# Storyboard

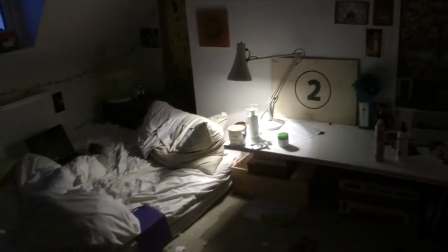[0:00]
Before we began testing shots, we started by filming locations we were going to use in the house.
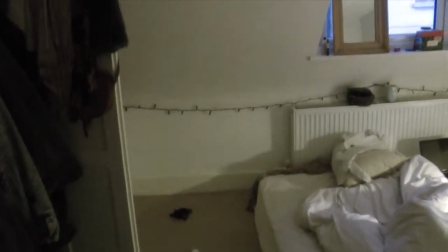[0:05]
This is a bedroom we'll use for any shots of the couple when they are at university because it is a perfect location to show the grungy halls.
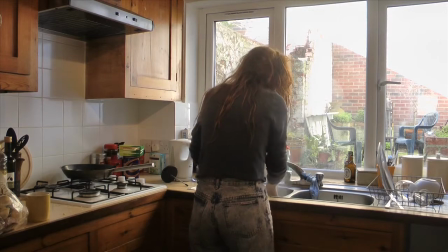[0:11]
We then tested our shots we could use, specifically in the kitchen, and tested out shots in the daylight to show how this affects the mood.
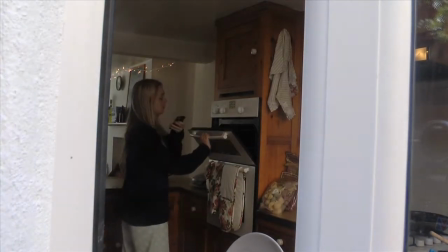[0:20]
We tried with artificial lights, but decided that it looked better without. We then did a recce of shot 32, which is meant to show Grace overrun with jobs in the kitchen.
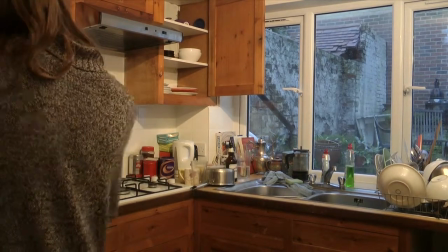[0:32]
We used our real actress for this so that we could play around with handheld lights and film at the same time.
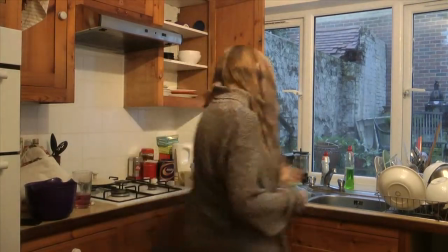[0:38]
We retried the shot through the window as a different perspective for it,
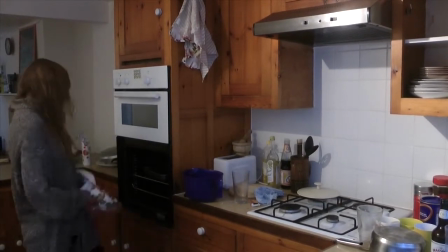[0:41]
but filmed closer in as we felt that showing the window created a strange perspective, making the audience feel like they were outsiders.
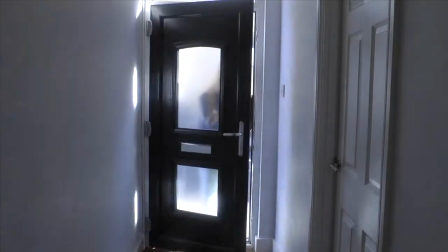[0:49]
We also did a recce of shot 20 as we wanted to test out different perspectives. We first filmed straight on, but thought this was quite dull and invasive.
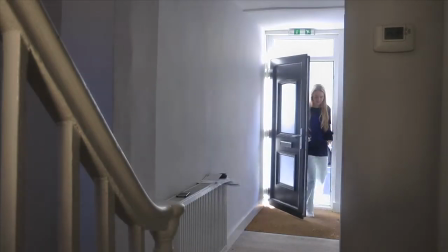[0:57]
We also wanted to replicate the shot of Frank and April moving in Revolutionary Road, which is quite wide and open, so we filmed further back. This worked better as it clarified it was a new house rather than just a door. We then tested lighting for shot 35.
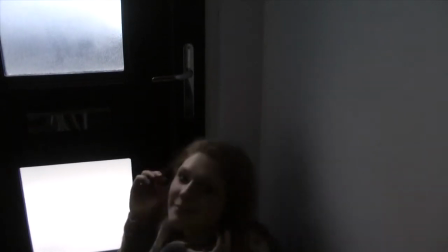[1:11]
I really liked the bright light coming through the door whilst it being dark inside, so we didn't use any handheld lights for this to emphasise it.
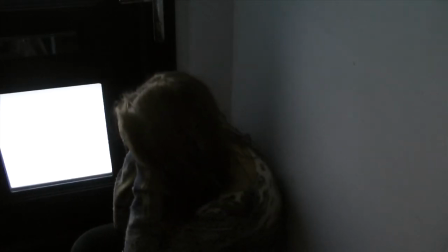[1:17]
We also tested camera movements and angles.
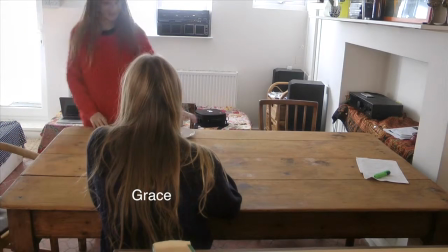[1:23]
We then did a recce for shot 27. This was difficult as we didn't want it to look too crowded and we also wanted to be able to show Grace's emotions.
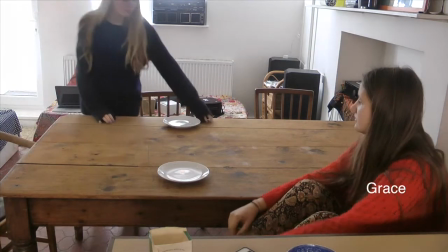[1:30]
We tried many different positions for Grace and Isaac and finally decided that if we had Grace sitting across from the table, we could see her facial expressions and still see her clearly walk out.
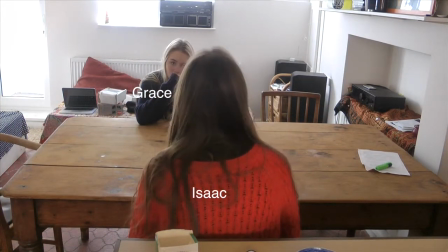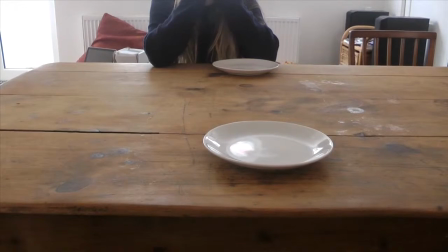[1:45]
We also thought about adding a shot of the plates to add a sense of time and location to the situation. Finally, we played around with lighting using shot 53.
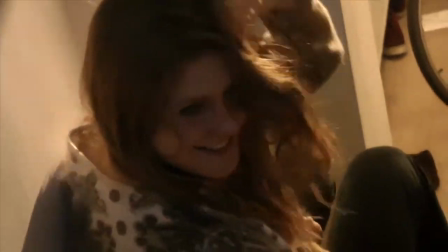[1:55]
Since this is a shot to reflect Grace's character at a happier time, lighting is very important in terms of mood.
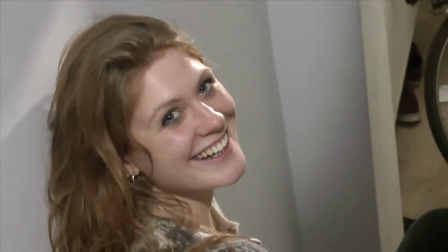[2:01]
We started out with warm lighting, which was our favourite as it made the shot more comfortable and friendly, then progressively tried lighter shots using handheld lights.